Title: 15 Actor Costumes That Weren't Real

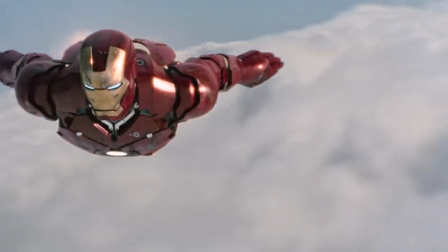241s
Robert Downey Jr. did have some practical gear on to support him in his performance, but ultimately in post-production,
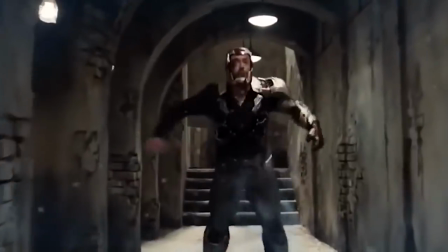249s
digital editing took over for some scenes and the suit was actually superimposed over the actor's body. The editors had modeled the suit we often see on screen after the actual suit Downey Jr. was wearing, which helped keep the look in sync throughout the movie.
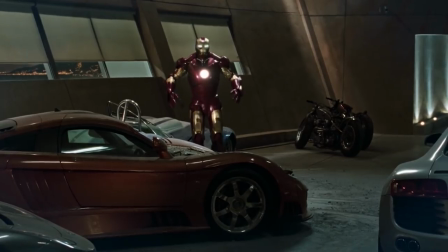264s
The looks have changed over the years, but his very first suit was definitely impressive when it came out.
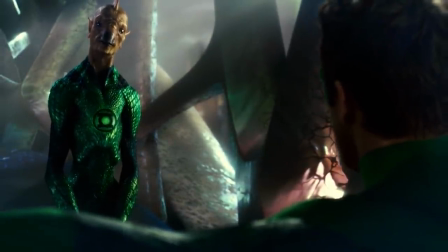271s Have you concluded admiring yourself? Yeah.
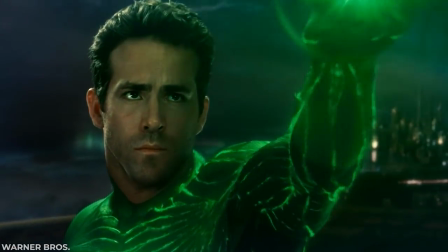277s
Ryan Reynolds' glowing, skin-tight suit isn't real at all.
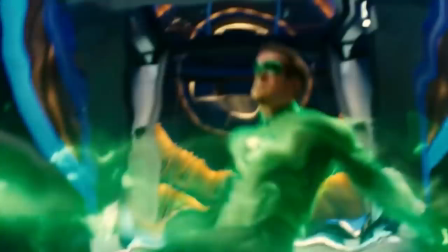282s
This getup was completely computer-generated, and to be honest, it kind of shows.
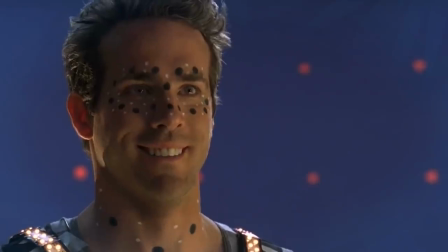288s
While the idea behind the costume was neat, but unfortunately, it didn't totally work out the way the team had hoped.
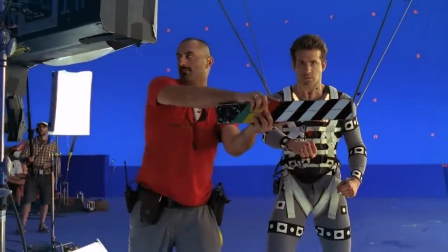295s
This was mainly because of tight deadlines and the rush of getting the film to the screen.
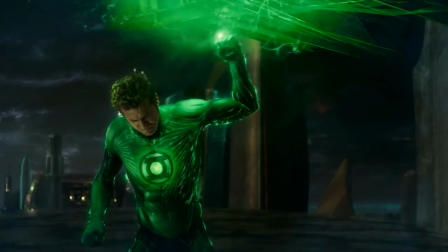300s
The idea behind it was that the power would come from within the character and beam out, but ultimately, it didn't totally translate.
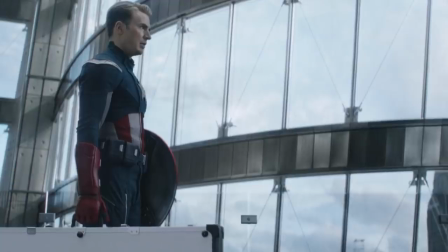309s I have eyes on Loki, 14th floor. I'm not Loki.
When it came to the Cap vs. Cap battle,
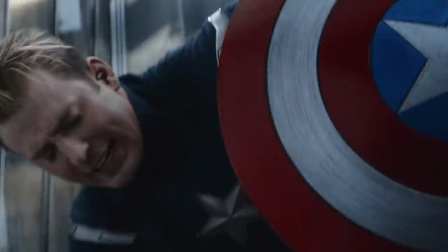316s
audiences were very confused as to which Cap was which at first, since both characters and actors looked extremely similar otherwise.
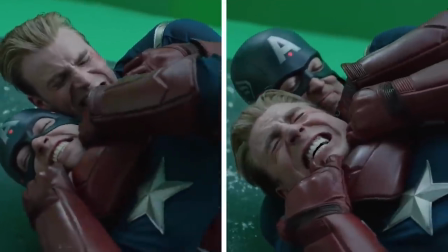324s
So in post-production, the team decided the solution was to add a helmet, which, of course, had to be added digitally with CGI.
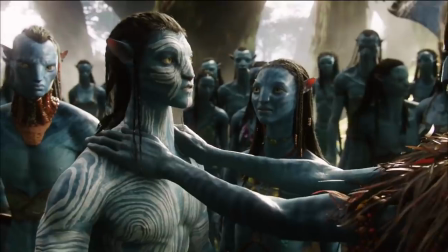336s
While the final product in the film was CGI magic, each of the Navi costumes was actually physically made.
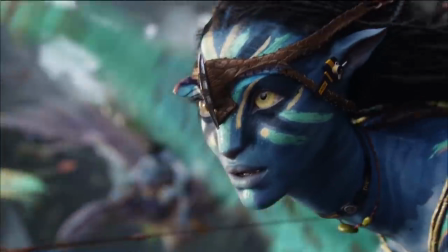343s
The outfits themselves were pretty simple, but a particular focus was put on the textures and fabrics being used,
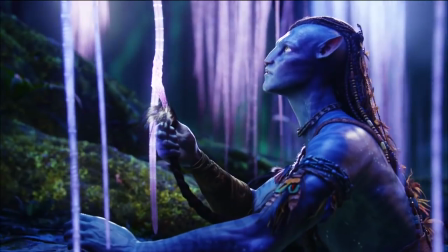349s
since the animators needed to have examples as references for when they took over and digitally rendered the looks for the actors.
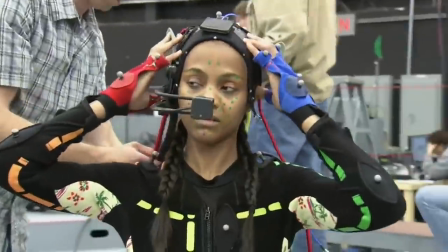357s
Saldana was instead on set wearing a highly complex CGI suit with
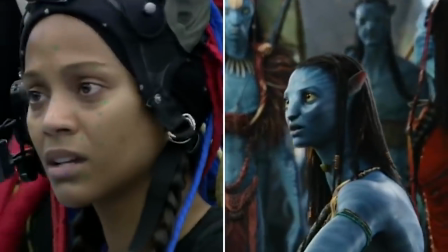362s
all sorts of tracking and recording tools to help bring all her motions to the screen.
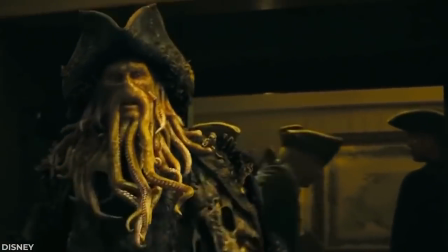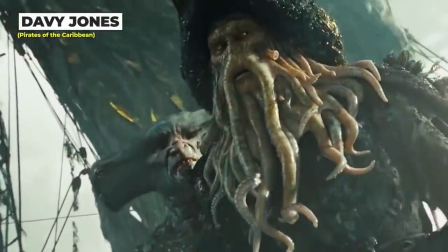373s
This entirely digitally created costume was so good,
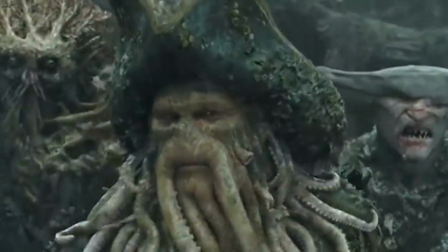377s
it was worthy of an Oscar. behind the scenes jones was actually wearing a motion capture suit his
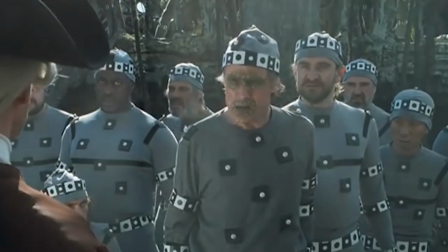384s
entire costume was digitally rendered and applied for the final cut of the movie the outside
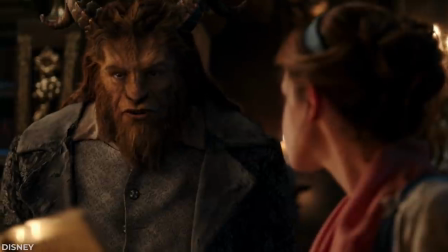389s
world has no place for a creature like me instead of a giant
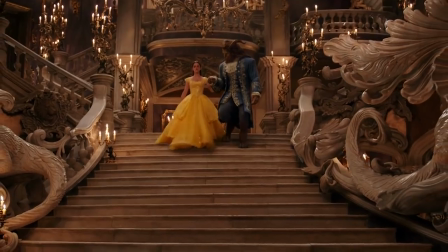395s
beast suit the beast actor dan stevens was actually wearing an enormously
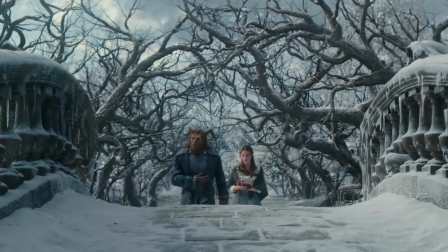400s
padded motion capture suit and had to wear platform shoes to get him to the height he needed to be.
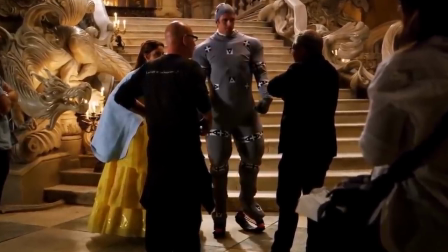405s
Behind the scenes, it looked pretty awkward, but Stevens manages to let his performance shine through.
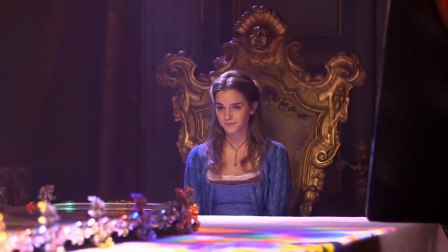412s
Emma Watson has her work cut out for her as well,
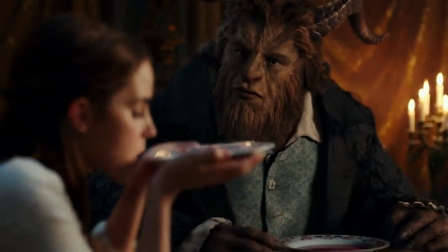415s
acting as if she were face-to-face with this creature as opposed to a large gray blob that Stevens really was.
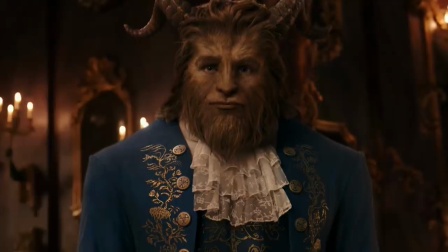422s
The costumes the Beast wears are pretty magical and highly detailed.
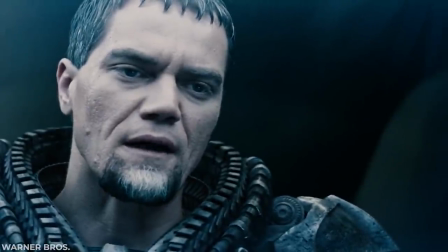427s And not a day goes by where it doesn't haunt me.
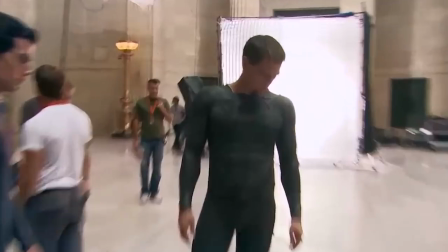433s
Michael Shannon was not a fan of the motion capture suit he had to wear behind the scenes of Man of Steel.
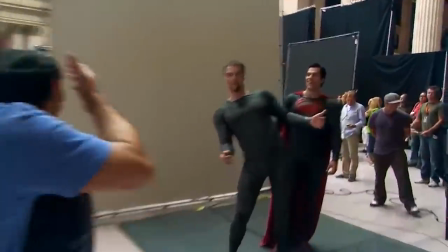439s
He even said it made him feel like a court jester.
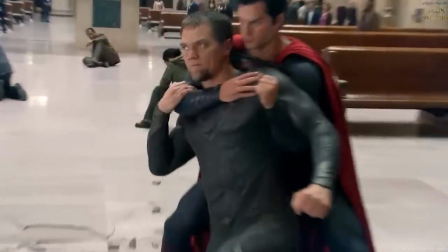443s
He'd originally asked Snyder to promise he wouldn't have to wear it, but ultimately, they had to for the sake of bringing the best CGI to life.
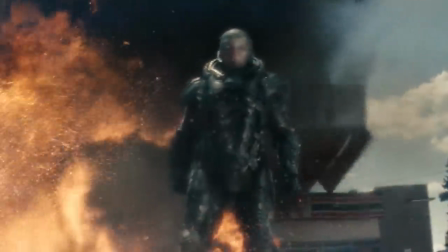452s
It was necessary to make it appear like the armor he wears was fitted to his body, and of course, following the natural motions.
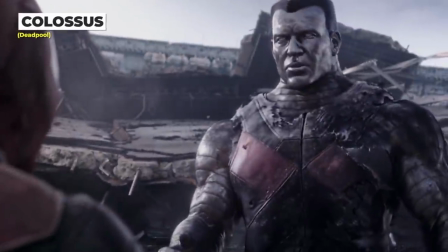460s Four or five moments, that's all it takes.
Colossus was a major collaborative effort for the team behind Deadpool.
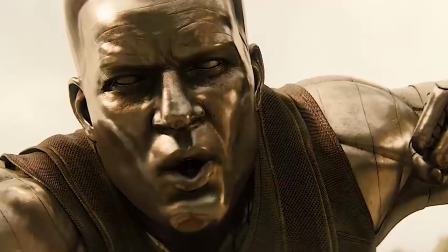468s
It took five performers alone to bring the giant metallic covered character to the screen.
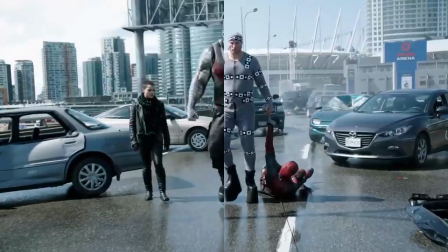473s
A motion capture session was done with one performer.
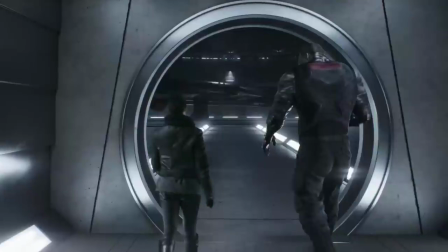476s
A different 6'9 actor wearing platform heels shot a bunch of scenes on set in a motion capture tracking suit.